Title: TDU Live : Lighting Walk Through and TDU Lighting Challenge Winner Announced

and welcome to TDU Live. This week we have a lot to get through. We have a lot to go over, so this one probably is going to go a little bit longer than normally. The first thing that we want to do is we want to go over our TDU Challenge winner with the Mr. Bean. And then I want to take you on a walkthrough of the lighting test that I did for the interior swimming pool. So first things first, I just kind of want to go through all the submissions that we got and all of the just really amazing artwork that we had.
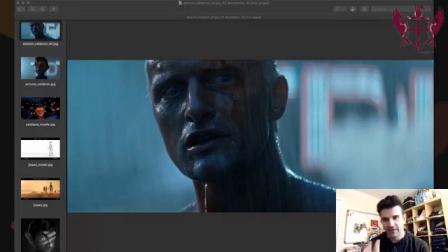0:29 And make myself smaller, make this. So this isn't one of the renders, this is one of the references that I popped up here. So I just kind of want to step through each one of these. So this is Antonio Calderon,
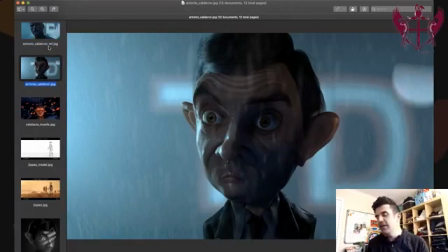0:41 did a really nice work where we have Mr. Bean being integrated into the Blade Runner scene. He did a brilliant job getting the wet skin, some really great fill values, some specular highlights in the fill values.
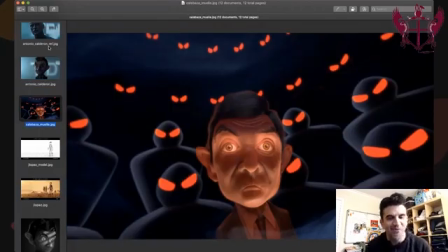0:56 We've got Calabaza Muele with this really cool scene. And by the way, for the record, you guys absolutely blew us away with your creativity, with your lighting skill, and with your submissions. We were just floored with what you were able to do. So this scene, I thought it was really cool the way that we're getting a lot of focus on Mr. Bean's eyes.
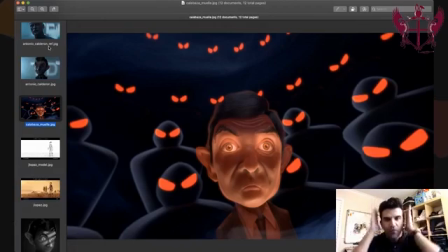1:15 We're getting some good shaping around the chin. We're getting that red rim. We're really feeling that environment. He really feels a part of this space. And also the camera angle on this one and the focal length on the lens is beautiful. Like, it's so wide and warpy and weird. I really, really enjoyed this guy.
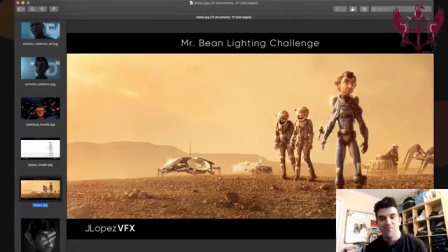1:31 Then we've got Jay Lopez's Mr. Bean on Mars. Really great integration. Lots of, again, like, this is just does a really good job of helping tell a story and getting the character and getting the audience to really engage them. And this was like something that I never thought I would see him in.
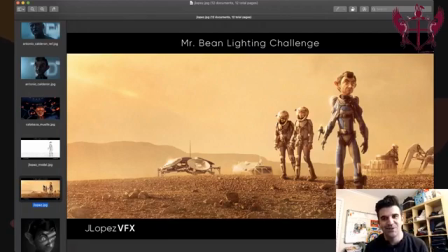1:49 It's just like, it kind of changes that silly expression that he has into something else on this planet. And I just like the integration's really good. These highlights on the side are really good. They're really matching the plate well. And it's just a really, really skillful art job. Jonah Pine did this.
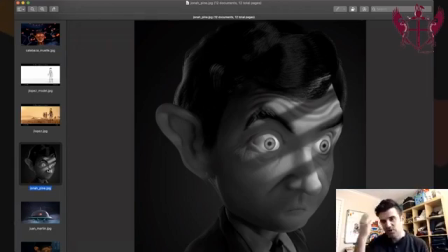2:08 It reminds me of very like film noir look, where it's like this high contrast. We got the streaking window blinds going across them. You can see we've got this window blind being artistically shaped right around his eye, so it hits that, and on this side too.
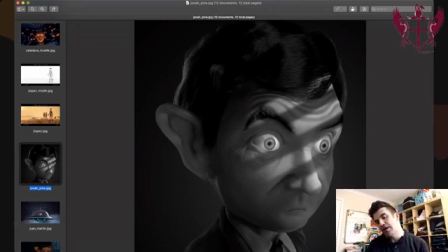2:23 Just really well done. And then just some simple stuff like the gradient in the background here, and also the rim light hitting him on this side. Just all around good lighting, good craft. Juan Martin.
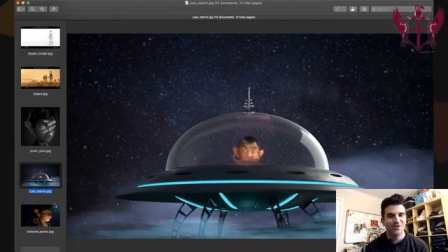2:34 It's really funny. Again, I don't know why everyone was putting Mr. Bean in space, but I'm all for it. It was very cool, and it was just like this little bit of his face behind the UFO steering wheel, and just very cool stuff.
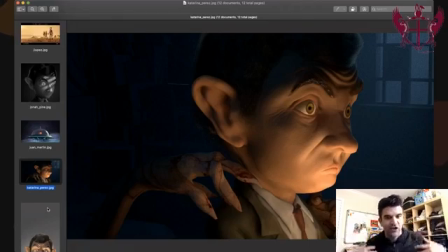2:49 Katerina has this like creepy hand on the shoulders thing. She did a really good job of getting the hands to read and make it and setting him in an environment and making it feel like something sinister was going on.
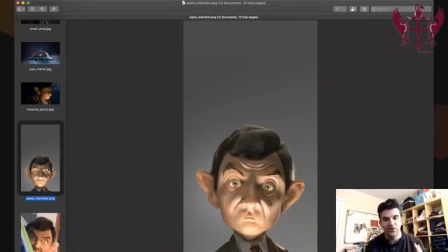3:03 Love Paulo's aspect ratio here, the super vertical, kind of wacky. I know that you use the Alfred Hitchcock reference lighting, and you're kind of nailing it here with that.
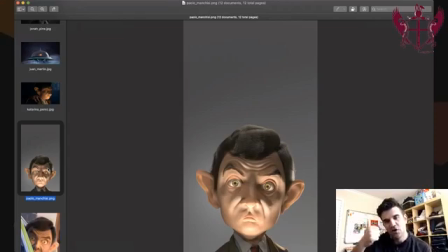3:14 Just like absolutely perfect in terms of using the aspect ratio, the lighting, and everything to kind of just tell this whimsical,
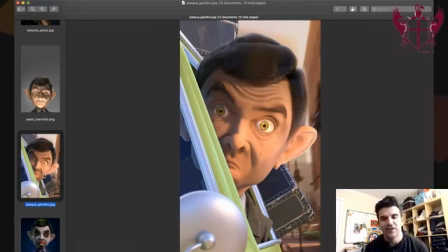3:24 wonky story. Pasqua, you're set up to something like it's so painterly, this one. It almost feels like I said, like a Salvador Dali painting or something. It just feels very much like layered, like things are stepping back in space.
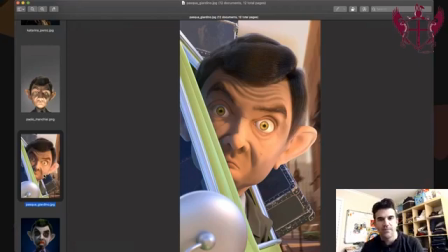3:42 And it's just so cool, like the way that there's also like depth of field. There's also just good lighting and good shaping on him. There's some nice rim. You're picking up his hairs. You're getting some nice specular values in there. Just a lot of really pretty stuff going on.
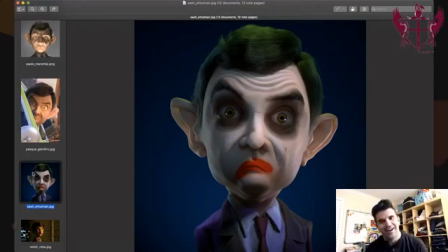3:56 And then we got Sash with the Joker. Just like, it just makes me smile.